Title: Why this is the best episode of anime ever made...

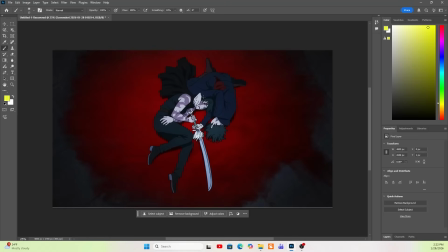The little bit of each other that exists in both of them that maintains balance between the two of them as individuals is kind of the thing maybe that holds Maki back. And I think that's kind of the reason why, in the scene where Mai is bent over Maki and kind of is looking into her face, and then in this, we get that yin and yang format,
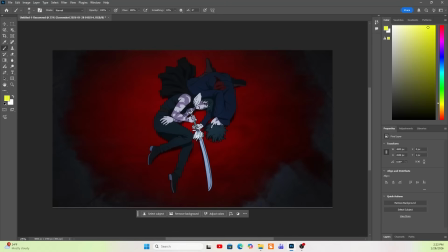because it kind of suggests to us that maybe the fact that these two are at balance is what is making them incompatible. Mai kind of talks about that with the fact that Maki, is working really hard and is trying to fight back against what's going on. She's trying to become a powerful jujutsu sorcerer, and Mai doesn't want to do that.
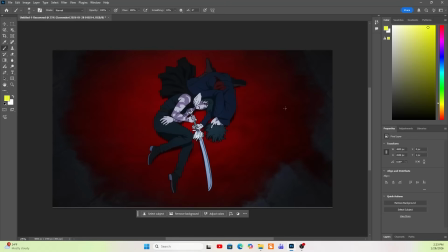Since Maki is defying the clan, Mai gets punished, and since Mai isn't defying the clan, Maki's power to defy the clan is almost limited. And it's limited in the literal terms, the fact that her heavenly restriction can't be fulfilled. And a heavenly restriction is kind of a good example of like total imbalance,
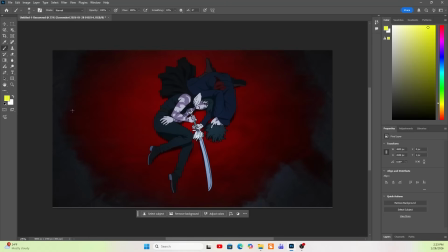because it's throwing away all of your jujutsu sorcery to trade it for maximum physical abilities. And it's almost like Maki has to achieve that state of total leaning into the physical abilities by getting rid of her counterbalance as a human being.
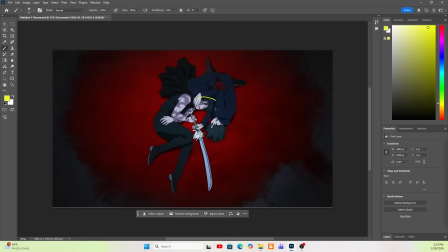But yeah, I kind of thought that the fact that they come up in these shapes was worthy of noting. I think it's an interesting detail. It's definitely, kind of the thing that Gege and this art team would definitely do.
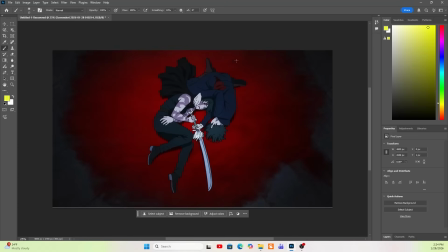Them being set against this blood background is really interesting. Again, you could rule of thirds this up all day if you wanted to. They're certainly, middle thirded up here. And yeah, I think, the circular outline of the blood kind of helps in this moment with getting the impression of that yin and yang, that like,
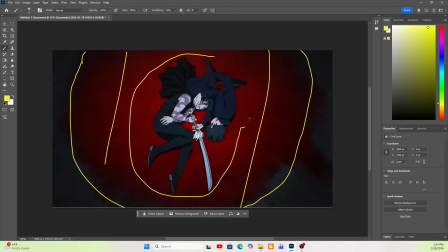circle formation that they fall into internally kind of matches the external circle. And it kind of created that impression for me. I don't know if other people got that or felt that same way. But that was kind of something that I found with this scene.
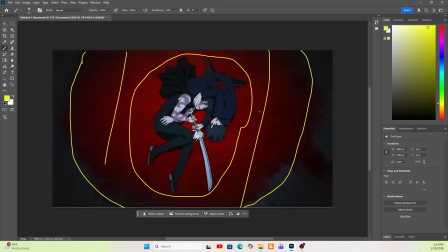Again, the voice acting here in this scene when she's saying Mai's name over and over again, like 20 out of 10 voice acting performance. It's like genuinely one of the best voice acting performances I've ever seen in my entire life. It's just like so beautiful. There's so many little things about this shot that I absolutely love.
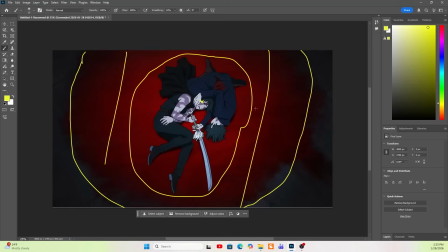Her hand still resting on her face from, before she died, when she was holding Maki. Her hand, being on the sword, like kind of handing the hilt to Maki,
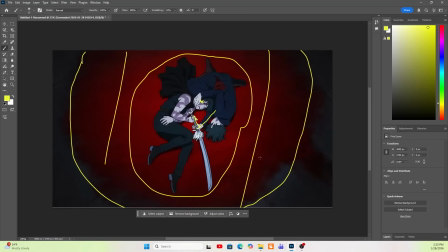like we see, in the scene in whatever it is, Mai's innate domain, that kind of like soul space. They're kind of looking into each other's eyes, but we can only see Maki's eye. We can't see Mai's eyes. That kind of is helping to signal the death here.
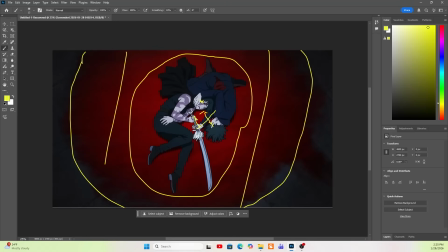Not that we really need it signaled, but it is, we can see one looking at the other kind of looking at the ground. Yeah, just like a really, really super beautiful scene overall. Absolutely loved it.
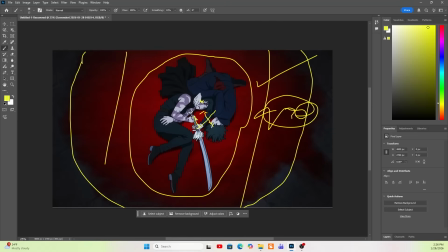I think that's all I'll do for the film analysis section on this one, because it's going to be running really long. And back to probably the ending, or maybe one more section, I can't remember.
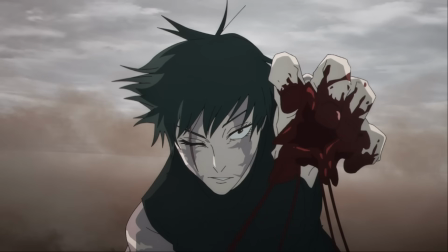Now, to get into like an actual like writing craft perspective, I want to say that I think Nobuaki,
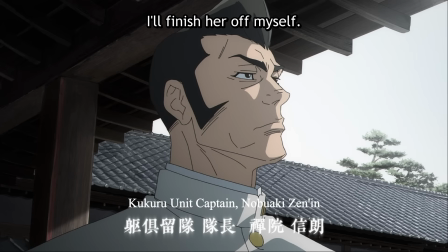I don't know if you pronounce it like that, Nobuaki. I don't know, man.
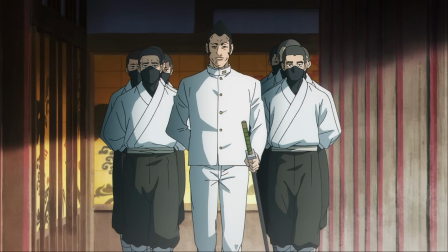I think he's a masterful character in a lot of ways. We see him introduced with the Kukuru unit, and he kind of seems like a piece of shit.
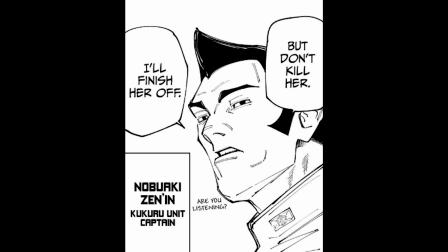And this line where he basically says, "Let me get the final blow so my superiors will be happy with me," is a really strong line of dialogue,
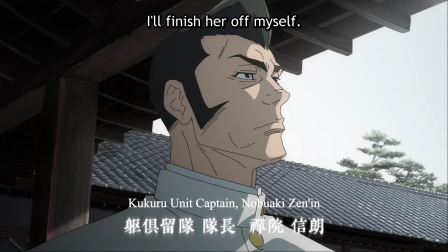and it shows his priorities and exactly how much he respects his men and Maki, which is to say, not much.
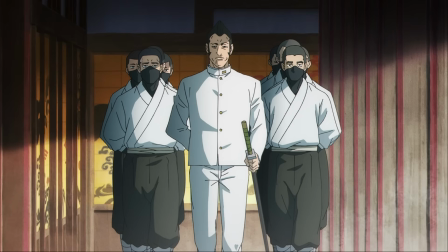So very quickly from these couple of lines, we get the sense that he is a selfish guy, and he's constantly trying to appease the higher-ups within the clan. There's actually a good amount of character written into just a couple of lines for him. We really kind of get a sense of who he is. And then we also get into his perspective as he's processing Maki's power-up.
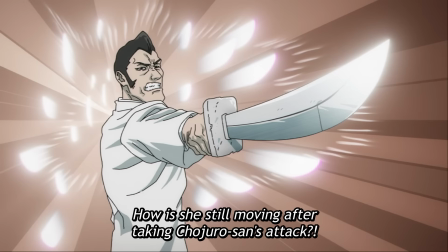And we're literally mid-sentence with Nobuaki when Maki rips out his throat and discards him.
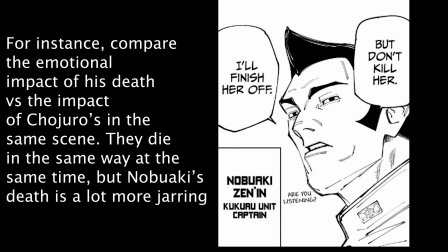And I think this death, to me, felt super jarring on screen because I think we really get a little bit of a sense of who this guy is. And since we're getting his POV, like, you know, we're hearing his thoughts,
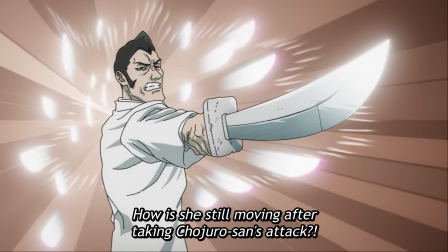we're getting his internalities as opposed to like Maki's thoughts in this moment, we're a little more connected to him than Maki in his last moments,
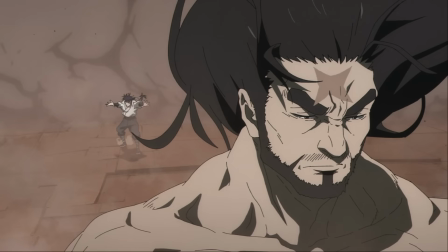even if we're rooting against him. Gege loves to use this technique in general to emphasize the strength of his characters.
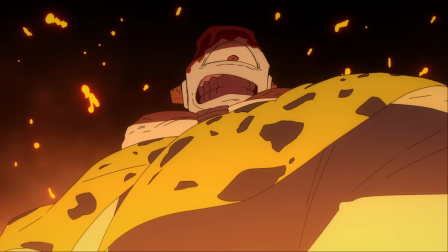For example, we get Jogo's thoughts and internal stuff when he's fighting Sukuna, because in a way it kind of sets us against Sukuna,
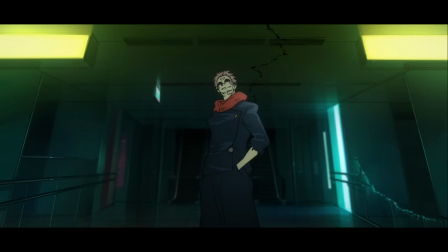which is more like emotionally demonstrative of the fear of going up against someone like this. And since it makes us kind of feel like we're fighting against them, we're more conscious of how powerful and overwhelming they are.
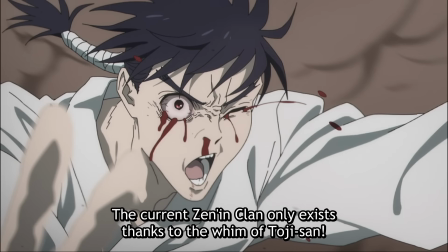This actually kind of happens through a lot of this fight.
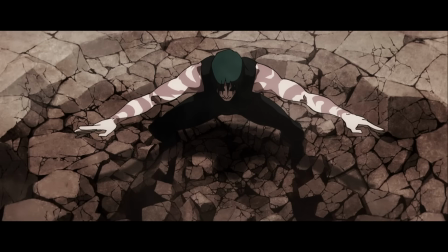We get the internalities of the people that Maki is killing, so we can kind of get a sense of how terrifying she is and how overwhelmingly strong she's become.
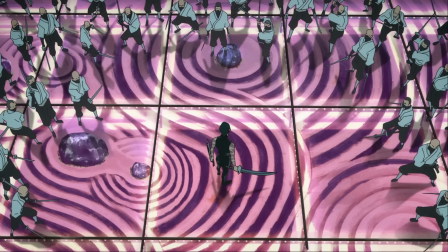Back to the music choice thing, the Kill Bill scene, that really light, like la la la la la la whatever shit. I personally thought it was a really good choice. I think that a lot of people were looking for a really dark, kind of somber tone in this scene because,
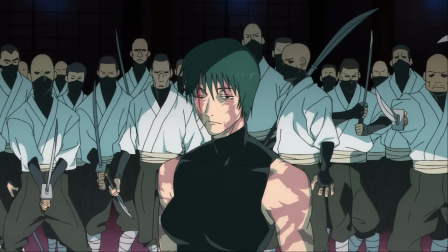I mean, Maki is killing a bunch of fucking people and you can kind of see it on her face. She's not exactly stoked about it. She's just lost her sister. It's not like she's just kind of having a good time cutting up on these guys.
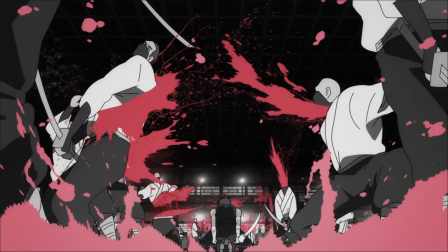She's sliding around on blood, which is like pretty, you know, I feel like she's kind of styling on them a little bit,
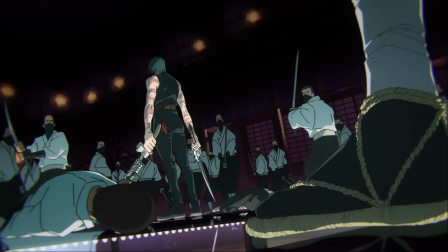but I think that this more upbeat music isn't really for her and for her experience as much as I think it's kind of supposed to be for us as viewers, that we're supposed to look at this through a lighter tone. I think that's kind of what it was signaling to me, is that it was ultimately like the people creating this are trying to communicate with us that even if this is a really heavy,
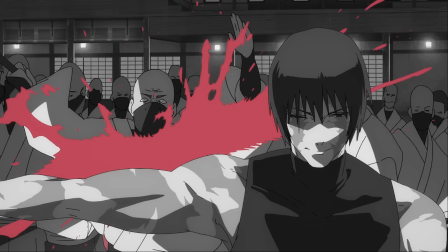somber moment for Maki, in the greater scheme of the universe, what's happening in this moment is a good thing. It's positive. It's a new breath of energy into this world. Ultimately, it's a good thing. This music is really, it's kind of bouncy and it's kind of free flowing.
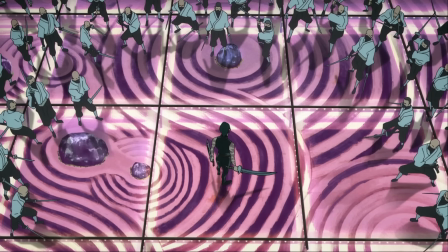And I think it's supposed to give us this impression when we're watching it of kind of emotional distance from the actual tragedy of all these deaths and kind of allow us to look at things with this extra added space where we can just appreciate Maki as a cool warrior who is destroying something
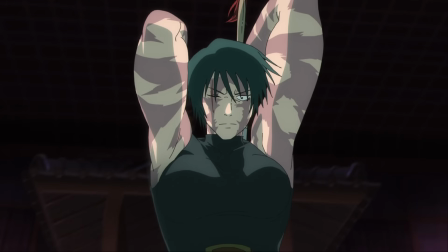that is ultimately bad. And I think it's kind of trying to give us the emotional distance to not sympathize with the people she's killing too much.
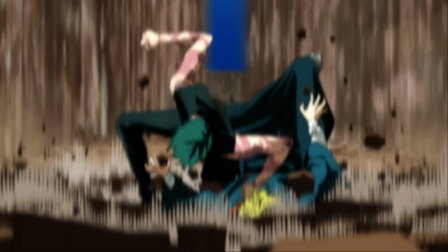What goes into this too is the Naoya replay moment, the like Mortal Kombat finisher she hits on him, is just kind of another affirmation of this point.
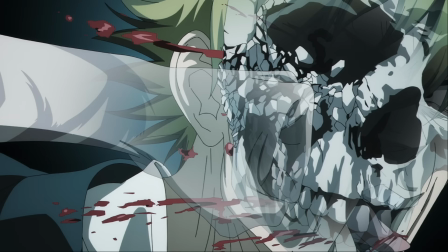Like, this is literally just the animation team being like, fuck Naoya, we hate this guy.
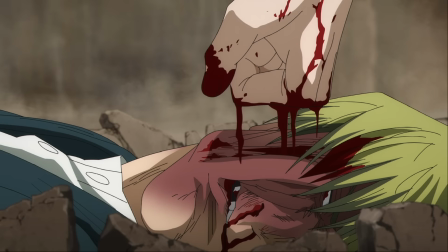We know you hate this guy and you want to see his face get punched as many times as possible. You want to see this dude die in the most graphic detail you can get.
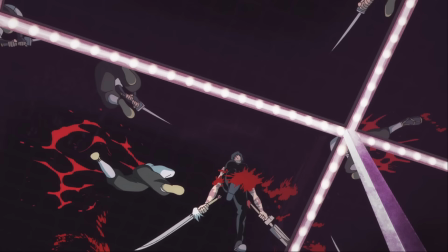And, you know, again, I think it kind of goes back to just the free-spirited kind of loose energy that's supposed to be going on in this scene.
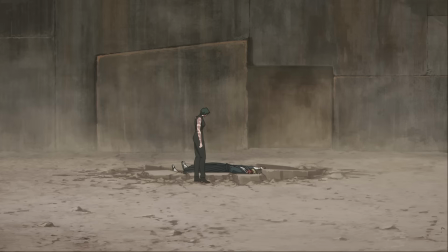We're supposed to be enjoying the downfall of the Zenin clan. We're supposed to be enjoying Naoya getting absolutely shit on. We're not supposed to have kind of an emotional closeness with these people. We're not supposed to overly empathize with these people.
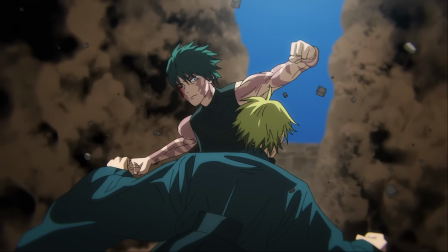I think it's kind of a shot at the people who, you know, maybe are Naoya fans or are fans of certain people in the Zenin clan,
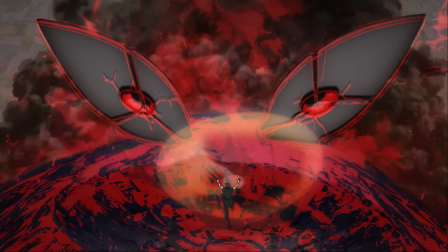that there's this kind of lighthearted music and they're totally getting styled on. It's kind of being like, if you like these people, we're waving this in your face.
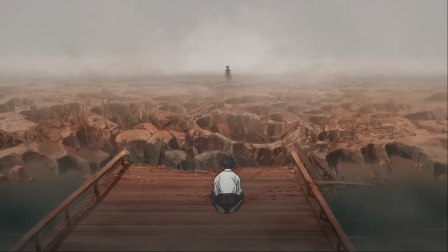Look, the, you know, powerful woman is curb stomping these backwards traditionalist men and we're all having fun with it and there's nothing you can do about it.
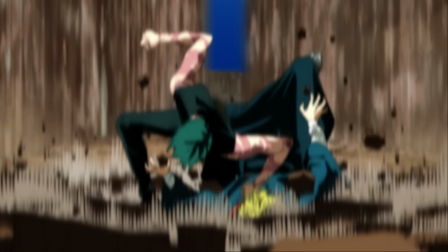I think it's kind of like an intentional throw in the face of people who are, you know, like Naoya always pulls high in the popularity fan votes,
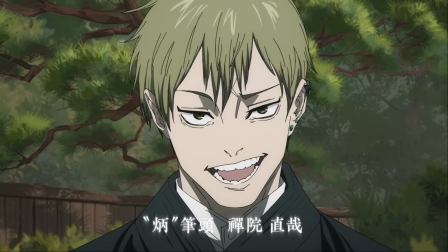and, you know, it's so weird because he's like the most detestable,
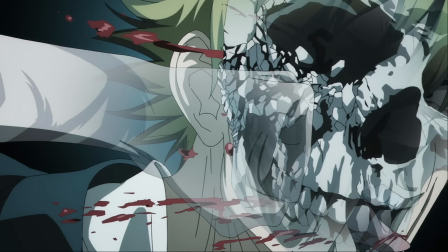annoying character of all time. And I think that, you know, this replay and his face just getting shattered into a million fucking pieces is kind of the animators being like,
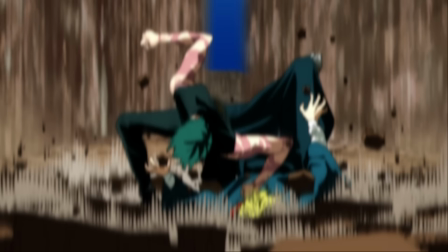this is your boy, he's getting fucking dunked on. Anyway, that's it for my extra add-on ramble section.
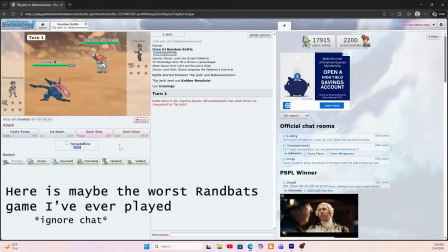I hope this was a good one.